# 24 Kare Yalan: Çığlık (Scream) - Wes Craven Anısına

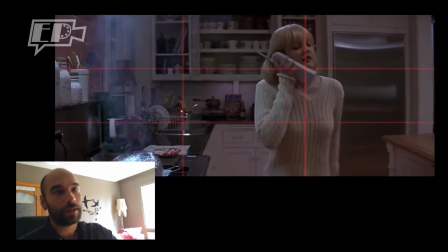Tam patlamış mısırı alacakken patlamış mısırın ne kadar şişmiş olduğuna da dikkat edin.
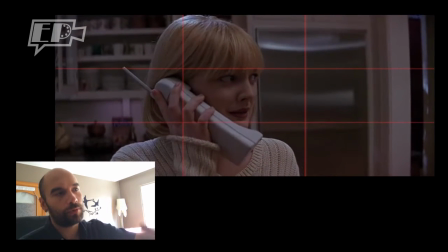Eğik bir kadrajda yine karaktere yakın plan giriyoruz. İyice daralmış bir omuz plana geliyoruz.
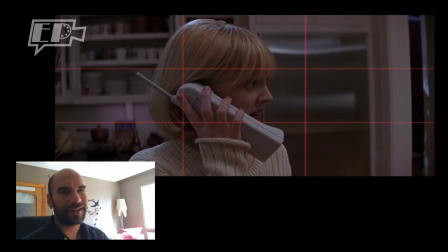Bütün geniş açılardan çıkıp. Bu da bize karakterin yarattığı ruh halini betimliyor.
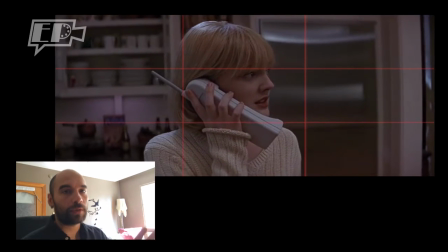Aynı zamanda kadrajın ortalandığına da dikkat etmenizi istiyorum.
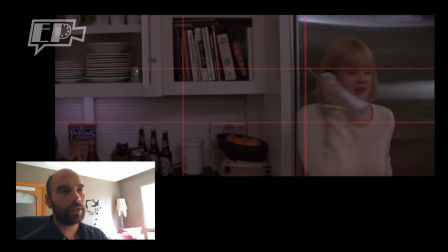Genelde hep 1 bölü 3'te otururken karakterle özdeşleşebilmemiz için daha ortalanmış planlar görüyoruz bu sahnenin geri kalanında.
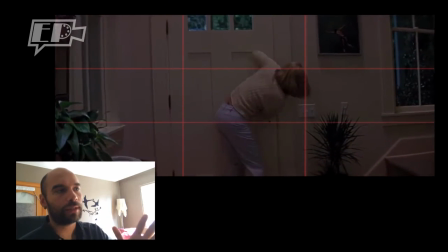Tabii ki yine 1 bölü 3'ler var ama genel olarak karakter hep ortada ve kadrajlarda hep hafif bir eğim var.
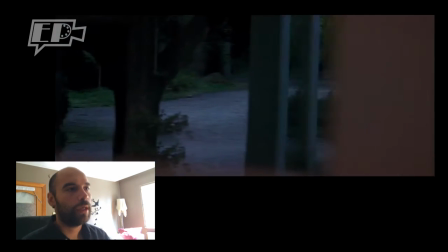Karakterimiz iyice gerildi artık görüyorsunuz. Ağlamaya başlayacak yavaş yavaş.
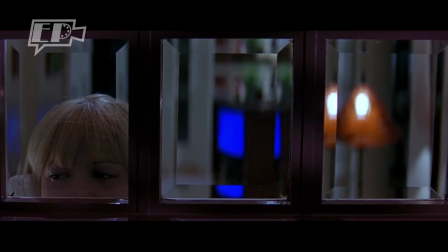Polisi aramakla tehdit ediyor katili. Katil için bu çok önemli bir şey değil tabii ki onu da biliyorsunuz.
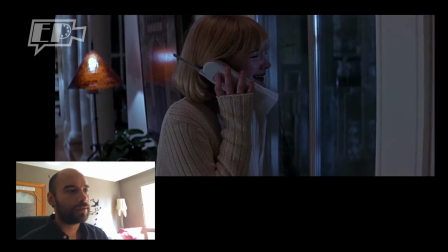Evet, izlemeye devam ediyoruz. Kadrajlarımız artık biraz daha dar, dikkat ederseniz.
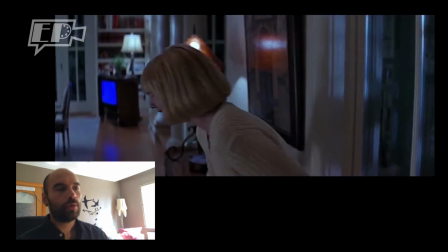Göğüs ve omuz kadrajları var. Çok bel veya boy planlara fazla geçmiyoruz.
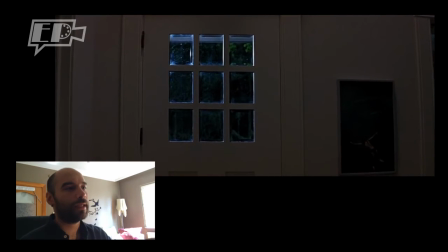Derken geçiyoruz tabii ki, bu da benim beceriksizliğim, ama genel olarak daha dar kadrajlar var.
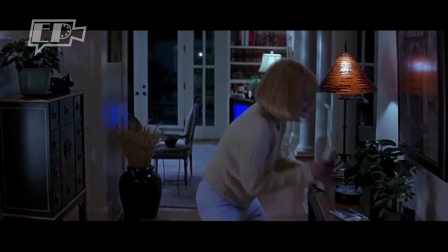Yine kadrajın tam ortasında olduğuna dikkat edin karakterin. Telefon yine çalınca içine düştüğü çaresizlik.
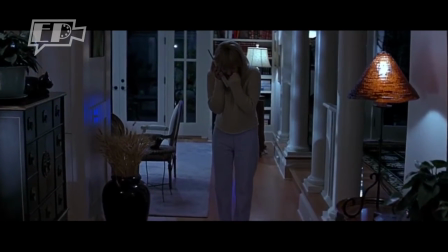Ne kadar az kesme olduğuna tekrar dikkat çekmek istiyorum.
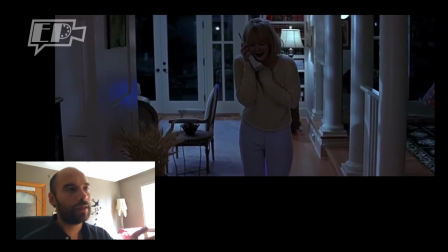Kadraj gittikçe daralıyor, tehdit arttıkça karakterimizin yalnızlığı vurgulanıyor.
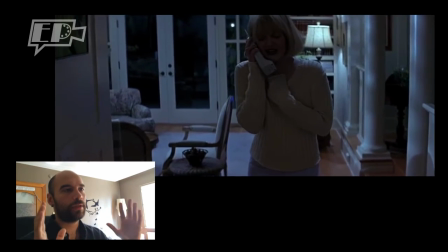Yani geniş açıda küçük bir nesneyken geniş açıda, şimdi iyice dar, bel plana geldik.
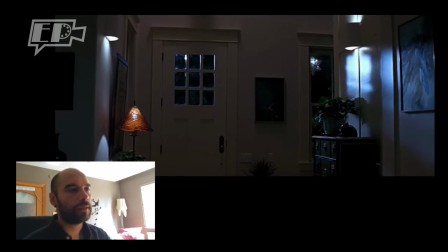Yavaş yavaş omuz plana doğru geliyoruz. Tehdit büyüdükçe kameranın da ne kadar sallanmaya başladığına dikkat edin.
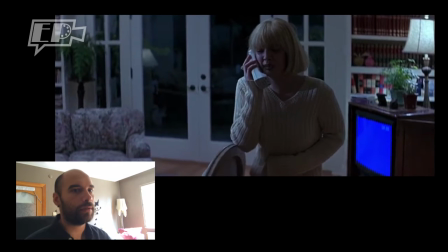Çok hafif hafif ben de sallanıyorum deli biri gibi. Gerilime kapılıyorum biraz.
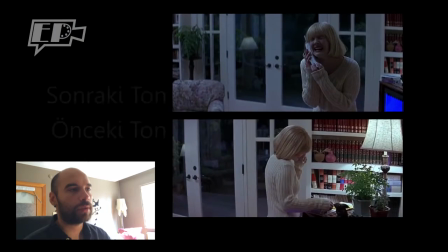Kadrajın daralmasına dikkat edin. Mavi tonların hakimiyetine dikkat edin bu planda.
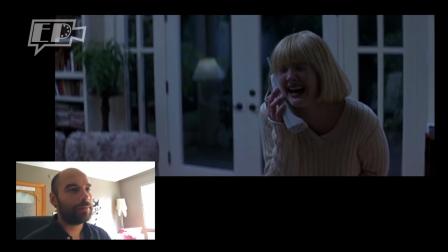Bağırarak tehditte bulunuyor. Ve burada karakterimiz, senin beni tehdit ettiğin karakteri ben çoktan ele geçirdim
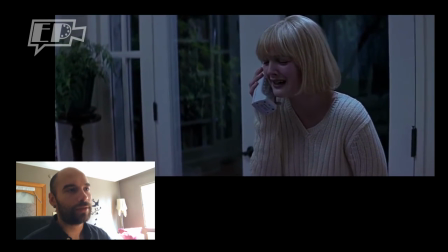imasını yarattığı anda kadrajın darlığına dikkat çekmenizi istiyorum. Yine çok az kesme var.
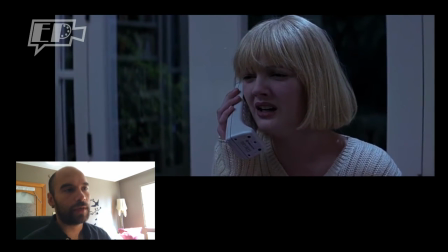Bunlar çekim anlamında çekmesi inanılmaz zor sahneler. Çünkü netliğin devamlı ayarlanması gerekiyor.
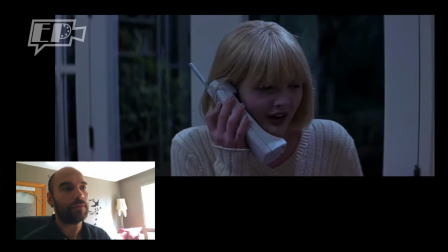Nesnelerin devamlı kadrajlanması gerekiyor. Mizansen, ışık vesaire. İnanılmaz ustaca yönetilmiş bir sahne.
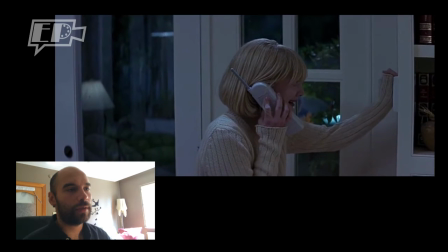Ve burada sevgilisini yakaladığını bize söylediğinde, arka planda da görebiliyoruz sevgiliyi.
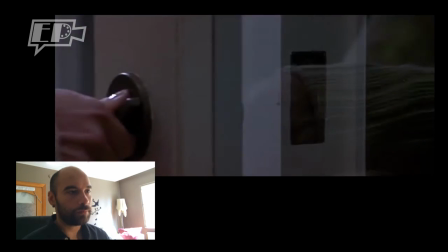Şimdi ön planda da görebiliyoruz. Yine bir detay plan var, kilidi açıp kapattığına dair.
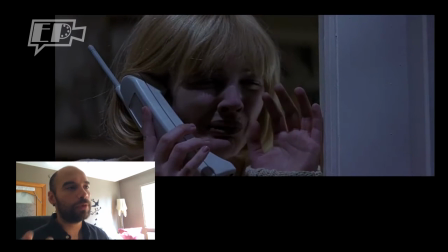Kapının kilitli olduğu mesajı bize devamlı veriliyor, ama bunun hiçbir güvenlik sağlamadığı mesajını da buradan alabiliyoruz.
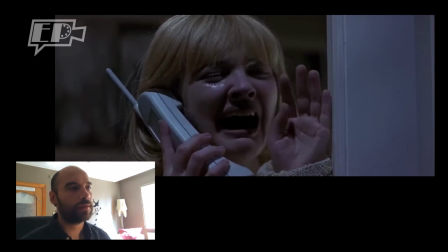Kadrajın yine ne kadar dar olduğuna dikkatinizi çekmek istiyorum. Azıcık ileri alacağım burada.
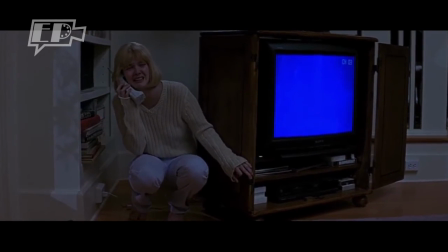Şimdi karakterimiz seninle bir oyun oynamak istiyorum diyor. Yine geniş açıda ortalanmış bir plandayız.
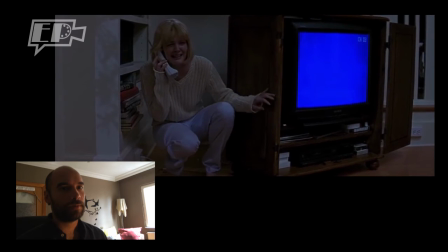Atmosfere bak, hava karardı dışarıda ve biz de kapkaranlık bir atmosfere büründük.
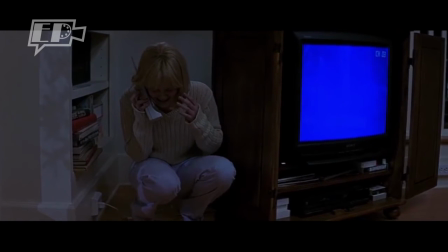Evet, oyun başladıkça kadrajın ne kadar daraldığına dikkat etmenizi istiyorum.
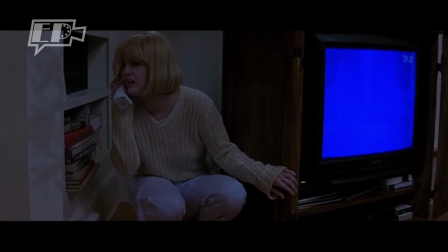Gittikçe Drew Barrymore'a doğru yaklaşıyoruz, gerildikçe,
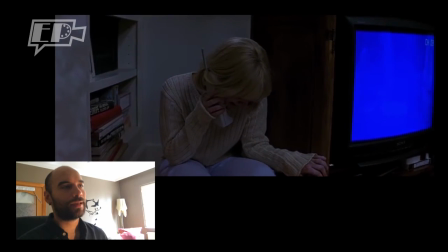karakter çaresizleştikçe kadrajın nasıl tekrar daraldığına dikkat etmenizi istiyorum.
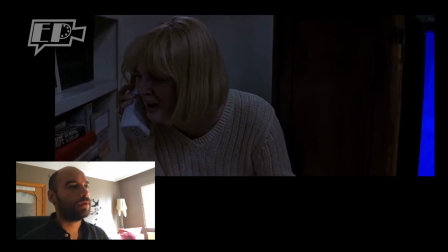Daralıyor, daralıyor. Kadraj daralıyor, daralıyor. Ve en son yine bir göğüs plana gelmiş oluyoruz.
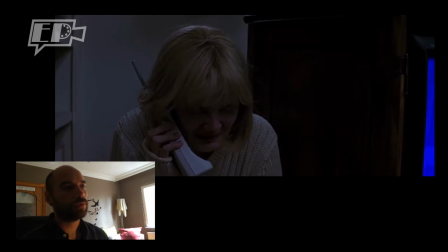Karakterimiz burada cevabı bildiğinde mutluluk dolu bir sıçrayışı var. Onu görüyoruz.
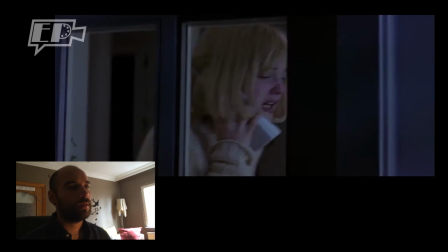Ancak yanlış cevabı aldığını öğrendiğimizde yine dar bir açıdan sevgilisinin öldüğünü görüyoruz.
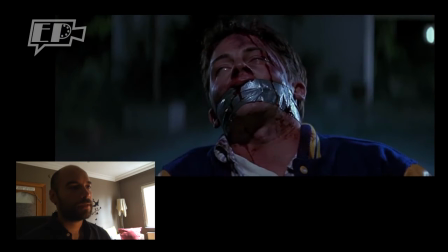Bundan sonra film birazcık hareketleniyor.
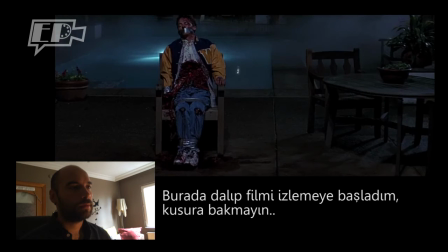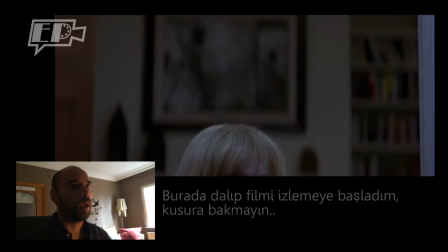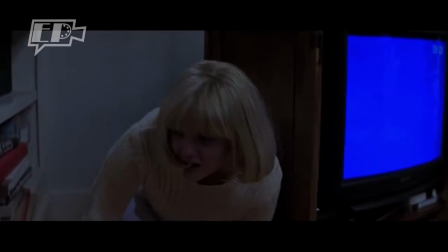Burada bakın kadrajın tam ortasında Drew Barrymore'u görüyoruz. Sahne gittikçe geriliyor. Burada çok kritik bir soru geliyor. Hangi kapıdayım? Ön kapı mı? Arka kapı mı? Ön kapı mı?
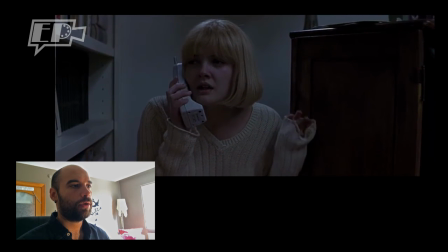Arka kapı mı? Karakterimiz de burada geriliyor ve bir anda önce kendini savunacak bir bıçak alıyor.
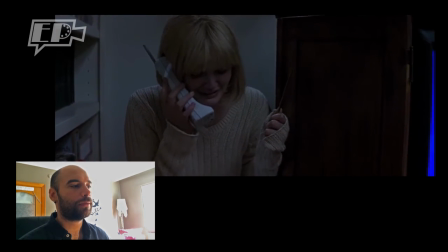Baştaki 1 bölü 3'teki bıçağı tekrar hatırlatıyorum size. Birazdan gündeme gelecek. Karakterimizin korkusu.